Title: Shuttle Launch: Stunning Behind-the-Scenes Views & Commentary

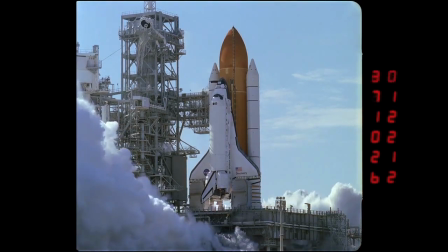[28:06]
This, again, is a 105mm lens and is on the pad perimeter,
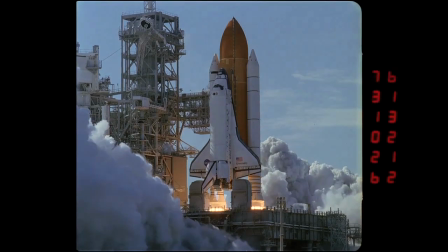[28:11]
approximately 1,270 feet from the vehicle.
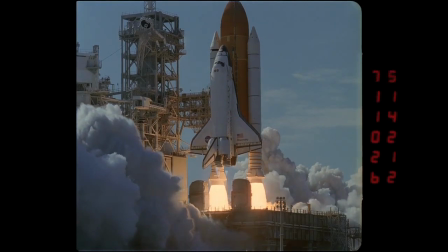[28:16]
Look at the absolute force that all of this stuff is coming out of there.
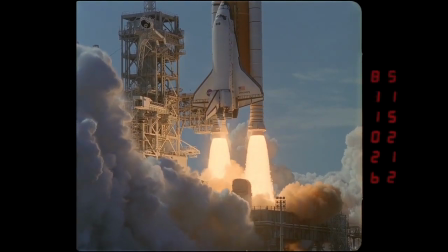[28:23]
I've talked earlier in the piece about how much is coming out of the solid rocket boosters, There's 20,000 pounds combined,
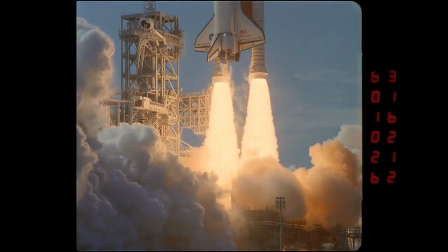[28:30]
and then the SSMEs are losing 3,000 pounds of liquid propellants a second.
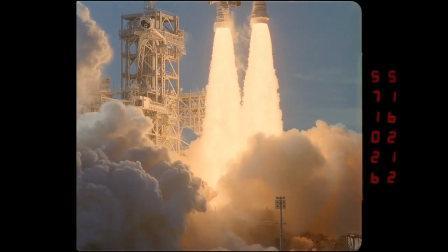[28:36]
And that really shows up here when you're looking underneath the launch platform.
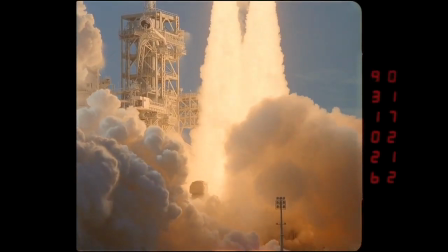[28:40]
You can see that all of that stuff doesn't have anywhere to go, which is why it's vectored out on both sides.
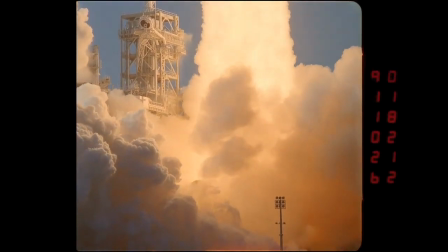[28:46]
So it can be sort of safely directed away from the vehicle,
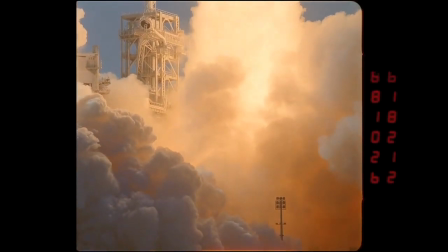[28:51]
so there's no rebounding or sort of backflow, so to speak.
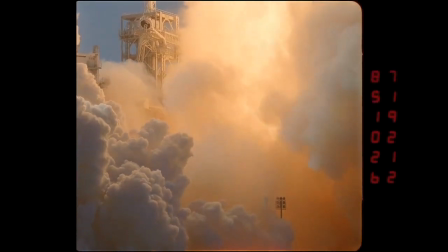[28:56]
And one thing we haven't had a chance to talk about earlier is how the cameras are triggered.
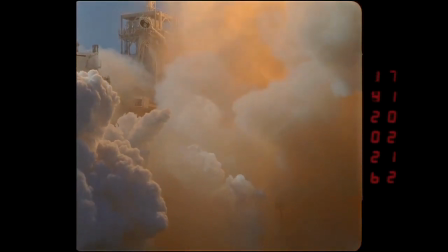[29:02]
Currently, the camera's all triggered using the POX, or the photo-optical control system,
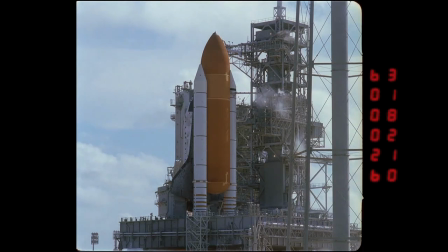[29:08]
which triggers all the cameras on the pad perimeter, on the fixed-service structure, as well as the MLP. And it's quite a sophisticated system to synchronize and trigger all the cameras based on the launch clock.
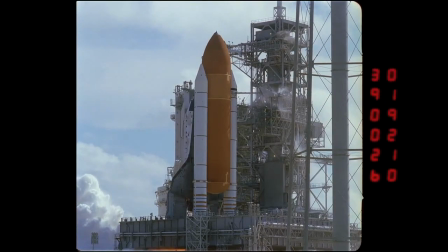[29:21]
Yeah, it's undoubtedly a very complex system to have all these cameras operate flawlessly for each launch. They're very important, if not critical, for shuttle launches and it's an amazing achievement
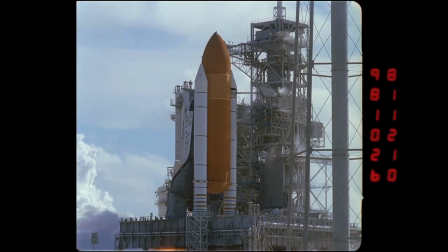[29:36]
that all the men and women who work on this are able to do it with such a degree of reliability every launch.
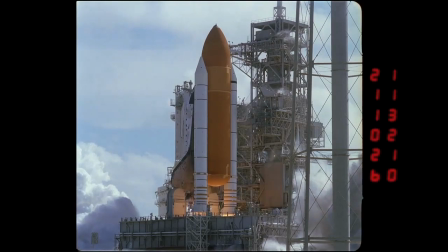[29:46]
Another shot here is, as I said, moving around counterclockwise. you see the SSMEs or the boosters are just firing, excuse me,
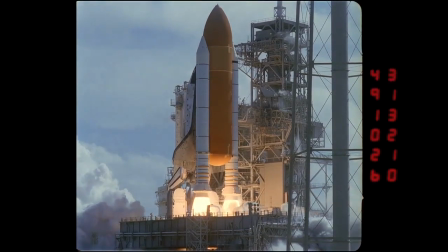[29:52]
and there you see the gup falling back as we talked about earlier, the umbilical assembly.
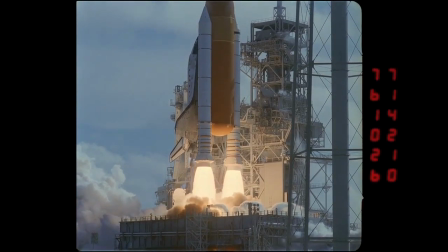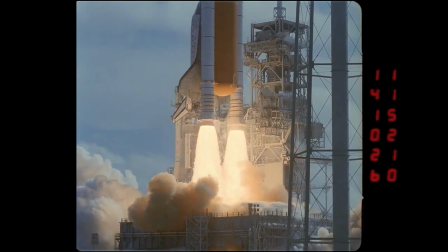[30:03]
This view is using the same 105 millimeter focal length lens that the other two views we just
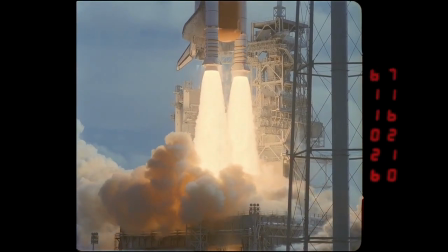[30:09]
looked at and again is about 1200 feet from the vehicles where the camera site is located.
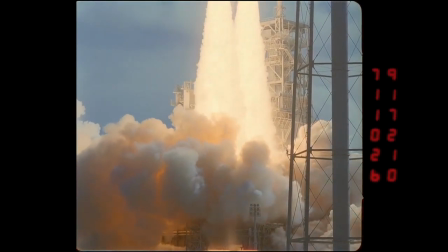[30:15]
You know, this was a really unusual day because you just mentioned earlier that, you know, from not from all views is the lighting going to be as good but this is about as good as it gets.
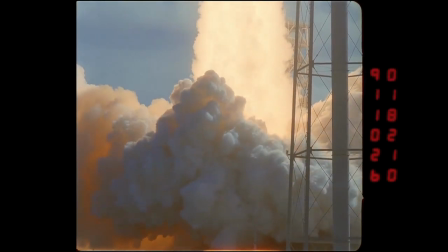[30:24]
I mean each and every one of these camera views is well exposed both from an engineering and a beauty standpoint.
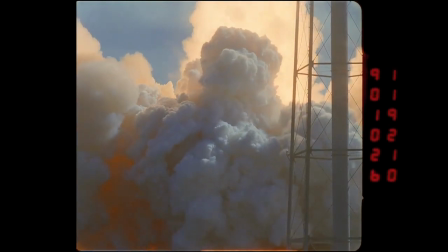[30:30]
They're all very very nice shots and it's why we selected 124 to be the predominant content in this movie.
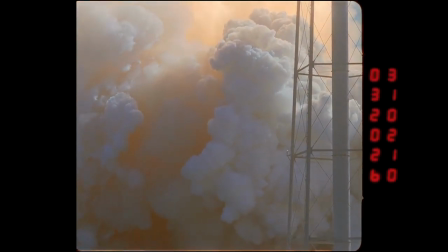[30:39]
There's the water tower by the way in the foreground. It's just about to get engulfed with the exhaust.
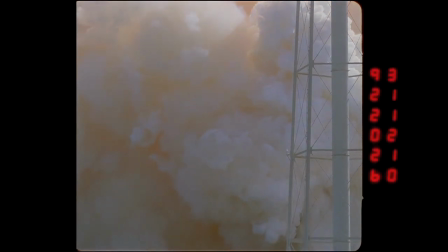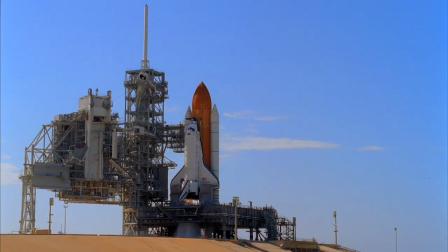[30:54]
This is a dog It's a 35mm camera and it's really intended to be a documentary camera so it's running at 28 frames per second,
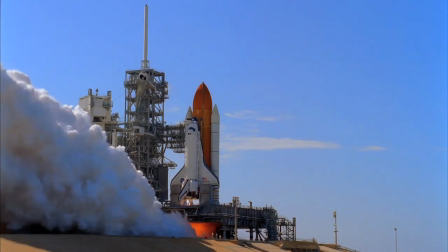[31:05]
not really a high speed camera so it's almost real time, a real time camera view.
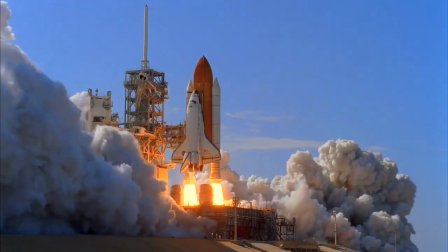[31:10]
It's just a really beautiful shot and because it's a documentary camera we're able to enlarge the
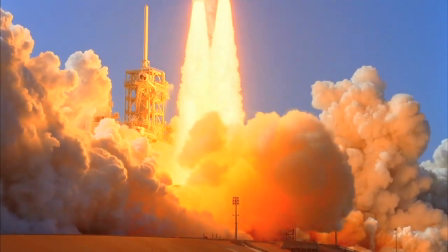[31:16]
aperture so the timing block isn't taking up image area and present it in its widescreen view and I think it's quite dramatic.
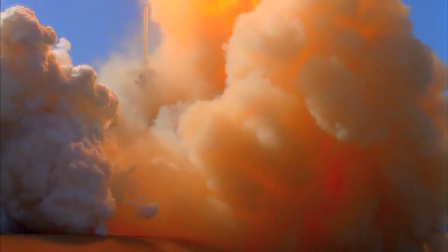[31:23]
Yeah, from a beauty standpoint, this is probably at the top of my list for favorites.
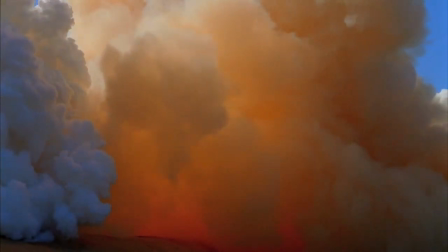[31:29]
It's just gorgeous quality, fantastic color saturation,
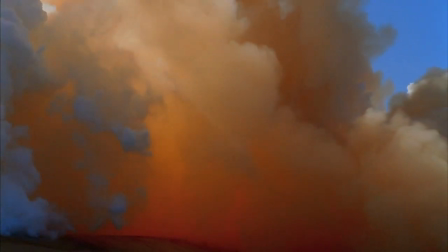[31:34]
and very unusual for shuttle photography to be so beautiful at the same time.
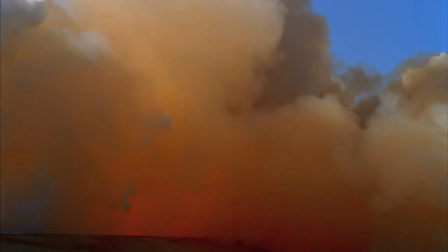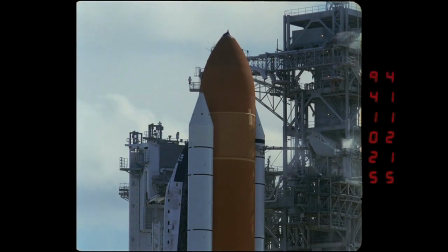So Echo 55 begins our series of tracking cameras. ECHO 55 is mounted on a Kineto tracking mount, or KTM,
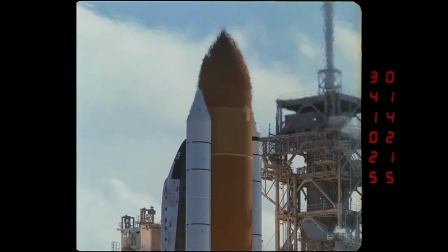[32:01]
which we commonly refer to it as, and it's located at CS1 about 1,200 feet from the vehicle.